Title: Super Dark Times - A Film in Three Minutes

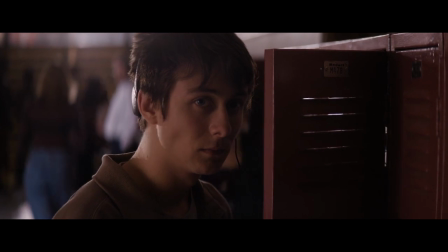0:02 High school. For some, it's the very best of times, and for others, the very worst of times.
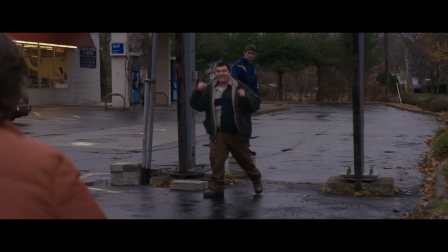0:08 There's classwork, bullies, your first crush, people you can't stand, parties, parents, and on top of all this,
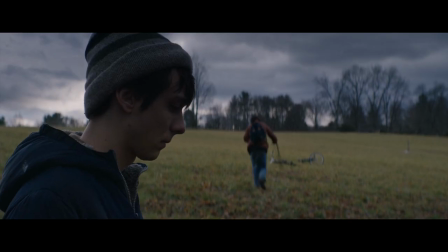0:15 two best friends are about to experience a sudden death, a desperate veil of secrecy, and endless bouts of paranoia,
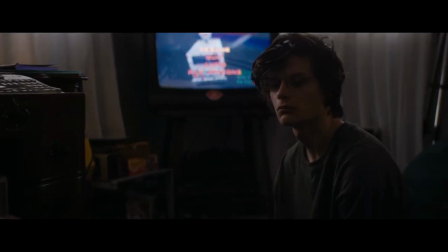0:23 making both of them feel like they're living in super dark times.
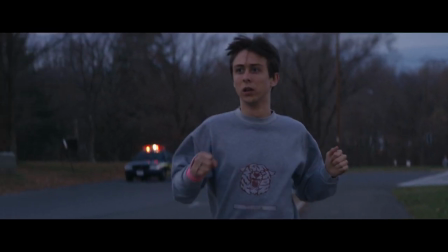0:27 Kevin Phillips' 2017 psychological thriller that features gorgeously photographed atmosphere,
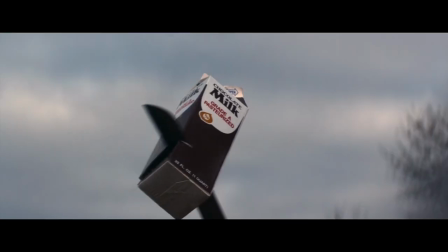0:33 explores suburban teenage violence, and is awash with indie movie-making style.
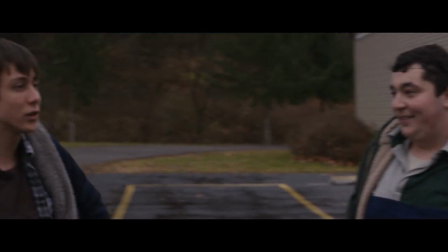0:39 Set in upstate New York during the mid-90s, the story follows Zach, played by Owen Campbell, and Josh,
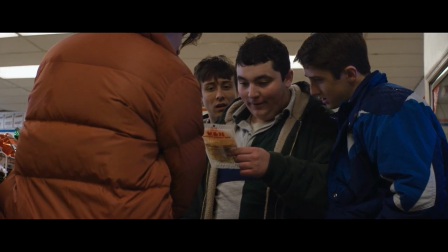0:45 played by Charlie Tehan, who, after crossing paths with the socially obnoxious Daryl and his younger friend Charlie,
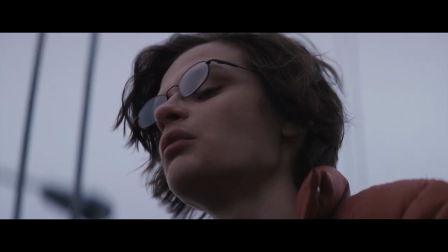0:52 experience a tragic event that will change their lives forever, ever,
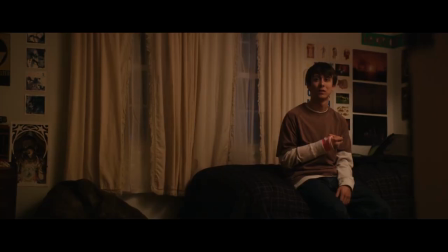0:56 leading them to become implicated in a cover-up, which in turn will create a growing rift between them both.
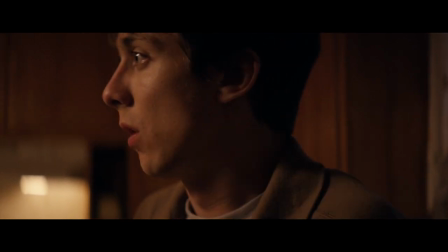1:02 A rift that will become a chasm when a mutual love interest, Alison,
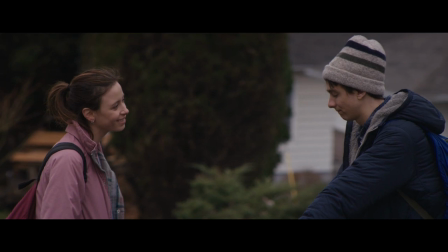1:07 played by Elizabeth Cappuccino, begins to date Zack at the worst possible time.
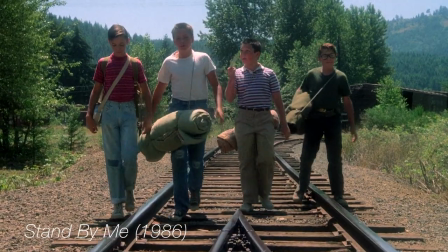1:12 Taking inspiration from coming-of-age dramas such as Stand By Me and the twisted suburbs of Donnie Darko,
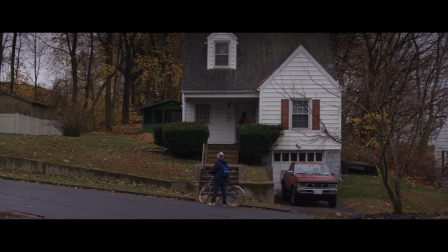1:19 the story's concoction of familiar settings and genre beats mixed in with thematic exploration of adolescent violence creates a sinister,
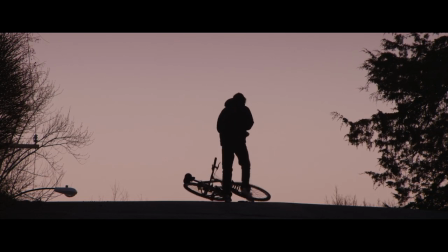1:28 gloomy world for the characters to inhabit.
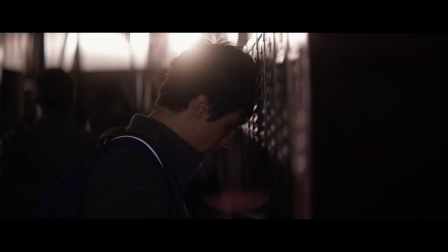1:30 With cinematically recognisable backdrops of high school corridors, quiet streets and childhood bedrooms being captured by a distant,
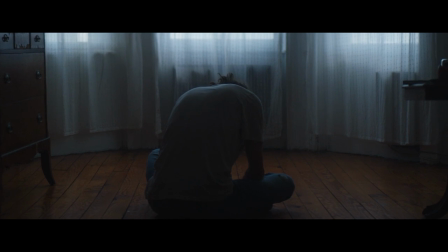1:39 in fact chilling lens that sometimes outshines the story simply by its oppressive power.
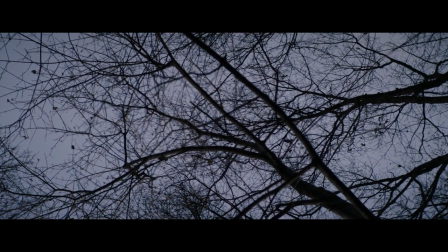1:45 A bleak, wintry landscape with grim, deciduous nature decaying all around and washed of any colour or warmth.
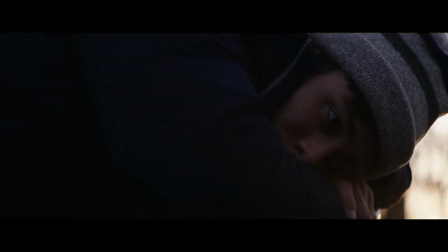1:52 That acts as the perfect visually claustrophobic prison for Zack to suffer in as he attempts to keep up appearances,
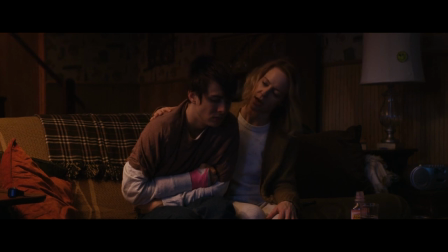1:59 with each scene after the shocking event being laced with a bitter tension thanks to the vulnerable performance from Campbell,
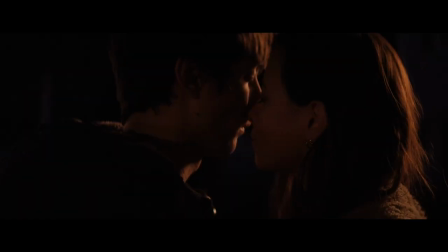2:06 a young man trying to make sense of his trauma whilst suddenly finding himself dating the girl of his dreams.
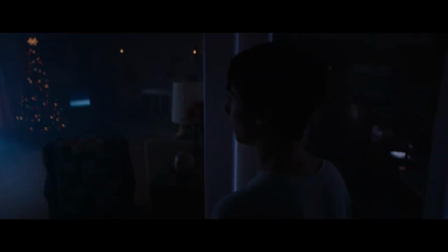2:13 When you combine the script, penned by Ben Collins and Luke Piotrowski with Eli Bourne's beautifully spooky cinematography,
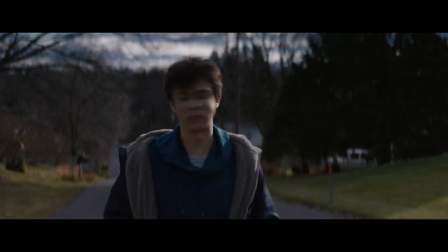2:20 and the editing style by Ed Yonaitis of quick cuts and hyperkinetic pacing, all masterfully directed by Phillips,
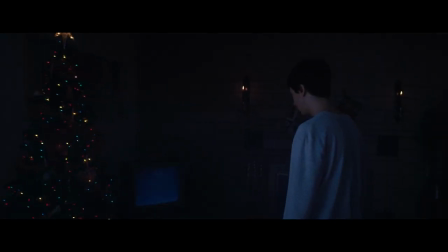2:27 the end result is a creepy, at times frightening,
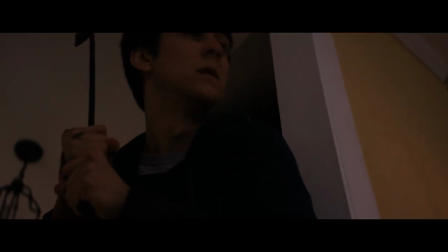2:30 coming-of-age drama that will make you truly grateful for your own rites of passage being, hopefully, far less gruesome.
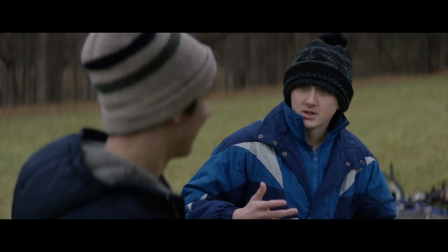2:37 But with violence seemingly so endemic in the real world today, you may also feel Zack Jack and Josh's story is actually not much of a stretch,
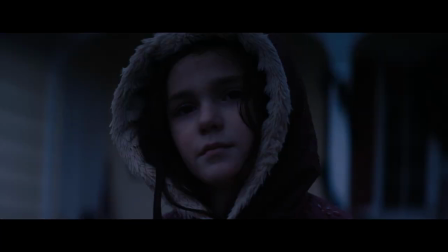2:46 a conclusion that quietly condemns our society from the shadows,
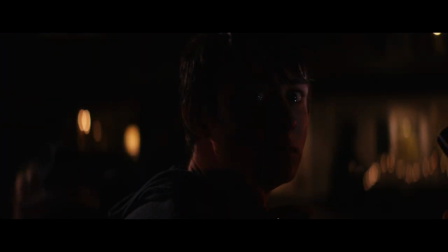2:51 in indistinguishable neighbourhoods everywhere, whilst we pretend everything is fine in these super dark times.